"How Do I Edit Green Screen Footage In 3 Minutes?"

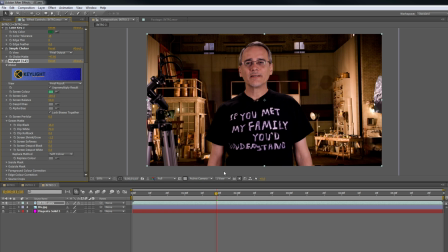4:11 I'm gonna soften the edges up a bit, set it to 2.0. Looks pretty good.
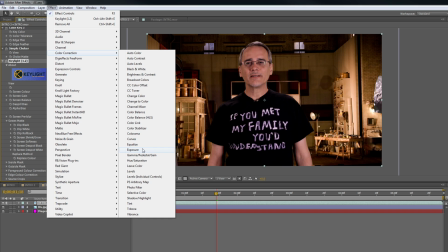4:17 At some point, you're gonna have to deal with color correction. This is perfect time. We're gonna go down and we're going to pick our levels.
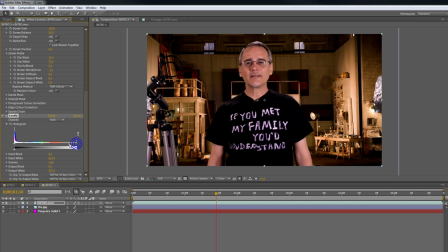4:25 Notice this over here, there's nothing in there. We're going to pull that down. It's going to lighten it up a bit. We don't need that color. And then we're going to move this around, add a little bit of red to the skin. What you're trying to do is fit me into this area.
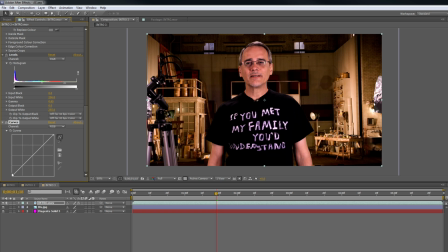4:39 Next thing, we're going to add a curves effect. We're just going to move this down so the blacks pop a little bit. Right about there. I'm going to take the red. I want to add just a bit more red to me so it looks like I have had some sun, which I haven't.
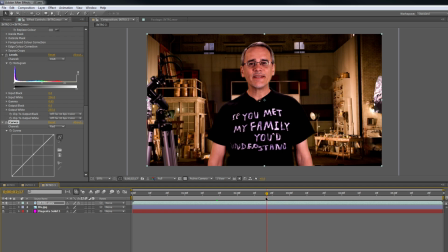4:56 That's pretty much it. There I am talking, it looks good. Now you'll notice I'm going to render this here.
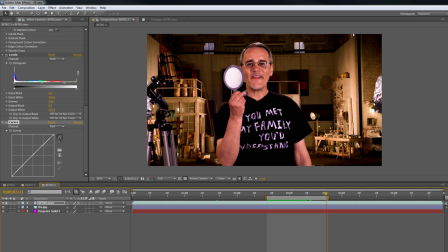5:03 And as you render it, I want you to notice that there's no green spillage or strange things happening that's really detectable. And with the lights and everything, it looks like I'm pretty much there. When you get really proficient at this, done it 3, 4, or 5 times, you'll be able to do this in about 3 minutes. I hope this helps. In later episodes, I'll be covering everything about cameras, lenses, lighting, scripts, sound, editing, makeup, some DIY projects you've never seen before, answers to your submitted questions, and some great filmmaking secrets that you should definitely know. So don't forget to comment, like, and subscribe. I love doing that because it drives my brother crazy. So contact me, thebasicfilmmaker@gmail.com, thebasicfilmmaker on Facebook, basicfilmmaker on Twitter, or visit thebasicfilmmaker.com. See you next time. Forgot to tell you, next time we're going to be building this thing, which is pure awesomeness. Know what it is? Forgot to tell you. Looking at the wrong screen. I forgot to mention this. Next time we're going to build in... I forgot to tell you. Next time we're going to build... I forgot to tell you. Next time we're going to build building this... Blah, blah, blah, blah, blah, blah, blah, blah, blah, blah, blah, blah, blah, blah, blah, blah, blah, blah, blah, blah, blah, blah, blah, blah, blah, blah, blah, blah, blah, blah, blah, blah, blah, blah, blah, blah, blah, blah, blah, blah, blah, blah, blah, blah, blah, blah, blah, blah, blah, blah, blah, blah, blah, blah, blah, blah, blah, blah, blah, blah, blah, blah, blah, blah, blah, blah, blah, blah, blah, blah, blah, blah, blah, blah, blah, blah, blah, blah, blah, blah, blah, blah, blah, blah, blah, blah, blah, blah, blah, blah, blah, blah, blah, blah, blah, blah, blah, blah, blah, blah, blah, blah, blah, blah, blah, blah, blah, blah, blah, blah, blah, blah, blah, blah, blah, blah, blah, blah, blah, blah, blah, blah, blah, blah, blah, blah, blah, blah